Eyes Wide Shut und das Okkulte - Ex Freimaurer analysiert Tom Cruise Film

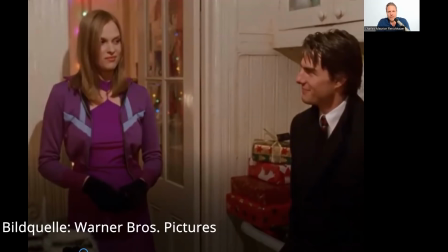(64:15)
Auch ihr Outfit, sie erinnert jetzt, zumindest nehme ich das so wahr, an eine Stewardess, auch mit diesen Handschuhen, sie sieht jetzt aussehende Stewardess und es stellt sich so die Frage, ob das nicht auch so verdrängte Wünsche von ihm darstellt.
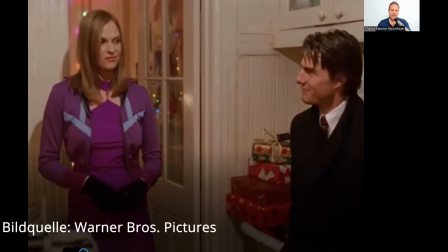(64:32)
Ja, das Klischee, es gibt doch so Klischees, die sexy Krankenschwester, die sexy Stewardess oder Polizistin oder keine Ahnung, so Uniform und besondere Outfits, dem wird ja nachgesagt, dass sie so eine gewisse sexuelle Wirkung haben. Also er ist jetzt hier mit ihr im Stewardess Outfit und
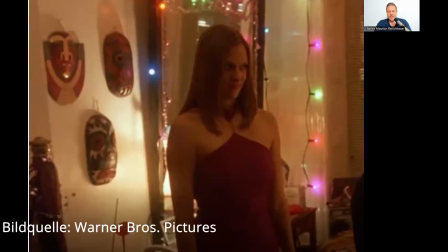(64:52)
da zieht sie dann auch später noch ihr Jäckchen aus und dann sehen wir bei ihr, sie hat so ein Wohn- und Schlafzimmer in einem, diese Masken wieder an der Wand hängen. Und wir hatten ja auch schon vorher die Maskensymbolik und werden sie auch nachher haben.
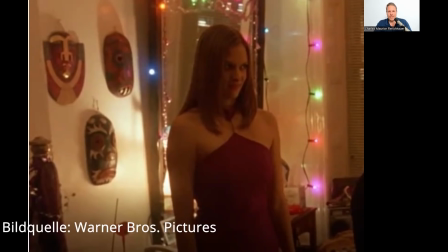(65:08)
Masken haben eine ganz große Bedeutung in diesem Film und hier wieder in den Hintergrund ganz subtil mit eingearbeitet. Und auch hier kann man die Frage stellen, das sind jetzt ja so tribale Masken irgendwelcher indigenen Völker.
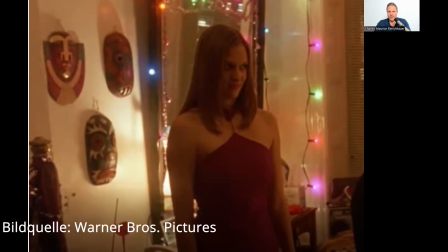(65:22)
Ob das so zur Standardausstattung von den Liebesnestern von Straßenprostituierten gehört, nicht sonderlich realistisch, aber natürlich symbolisch aufgeladen.
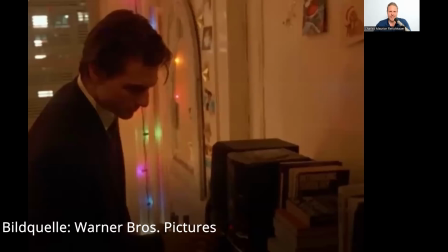(65:35)
Auch das hier, ganz interessant. Jetzt ist er bei ihrem Wohnzimmer und sie hat da eine kleine Musikanlage und er macht da irgendwas und da sieht man ihre Bücher. Und rechts steht ein Buch, dessen Titel man lesen kann.
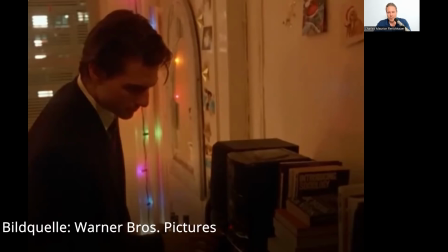(65:48)
Auf meinem Screenshot, den ich gemacht habe, ist es leider kaum zu erkennen, aber da steht Introducing Sociology, Zungenbrecher, also Einführung in die Soziologie auf Deutsch.
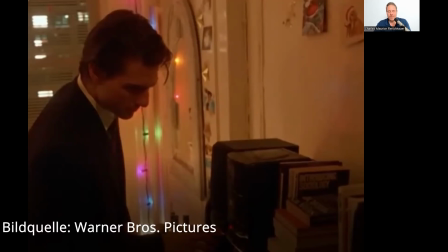(66:04)
Und ja, das hat die jetzt ausgerechnet als Prostituierte bei sich stehen. Ich will jetzt nicht sagen, dass wenn eine Frau Prostituierte ist, es automatisch umgebildet ist, aber es handelt sich hier um eine Bildkomposition und ich finde es schon auffällig und nicht unbedingt realitätsnah. Es zeigt uns, wir befinden uns eher in einer Traumwelt,
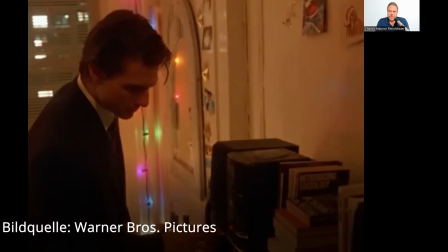(66:23)
in einer Traumebene und diese Einführung in die Soziologie spielt wieder in diesem Film an diese Gesellschaftskritik an. Er, der wohlhabende Arzt, sie, die arme Frau, die sich prostituieren muss und ja,
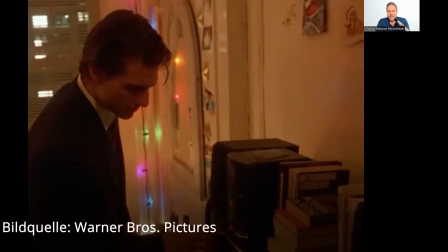(66:42)
solche Sachen sind natürlich auch Gegenstand der Soziologie. diese Gefälle zwischen den Schichten und auch diese Eliten, die später im Film dann auftauchen, die so machen, was sie wollen das hat Kubrick hier dezent mit eingearbeitet und wie gesagt ich kann es nicht oft genug sagen,
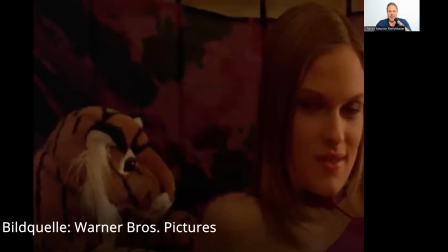(67:01)
es ist ein Meisterwerk, wie er das so macht und jetzt kommen wir zu so einer interessanten Szene, sie legt sich jetzt aufs Bett und bietet ihm natürlich praktisch Sex an oder wartet darauf, dass er sich dazu Und neben ihr dieser Stofftiger. Und das ist ein interessantes Symbol.
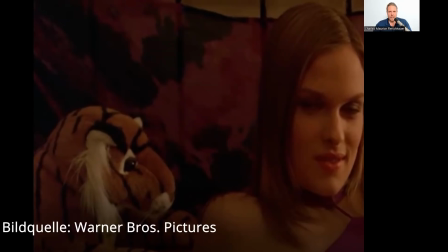(67:20)
Zum einen der Tiger, die Raubkatze. Ja, das ist jetzt so das Freud'sche Unterbewusstsein. Wer vielleicht mal von Freud die Traumdeutung gelesen hat, eins seiner wichtigsten Werke,
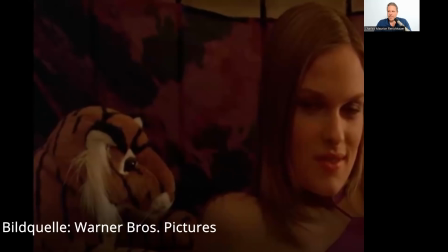(67:33)
der weiß, dass Freud oder die frühen Psychoanalytiker das auch so gesehen haben, dass alle Symbole, die uns in so Träumen begegnen, immer so eine doppelte Bedeutung oder dreifache Bedeutung teilweise haben. Und wenn wir jetzt eine Raubkatze sehen, dann kann die Raubkatze natürlich auch ein Symbol sein für die Frau als Raubkatze.
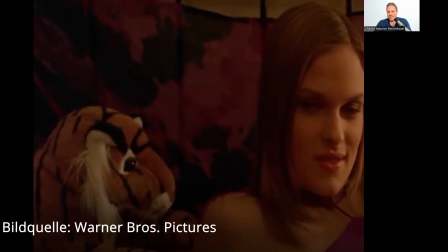(67:52)
Kann natürlich auch ein Mann sein, der der Tiger ist. Aber sie ist jetzt natürlich dort die sexy Raubkatze. Zum anderen, auf einer anderen Ebene, ist der Stofftiger aber auch ein Symbol des Infantilen.
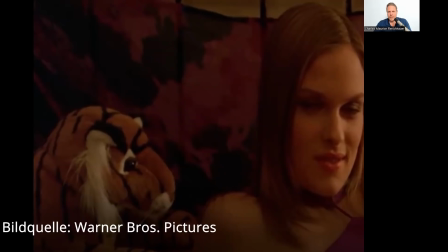(68:06)
Und ich hatte ja schon angedeutet, dass ich die Vermutung habe, dass es auch um Pädophilie in einem gewissen Sinne geht. Also dort liegt sie jetzt als Symbol der Begierde und hat so ein kindliches Stofftier dort. Das heißt, auch sie wird als etwas Kindliches gezeigt.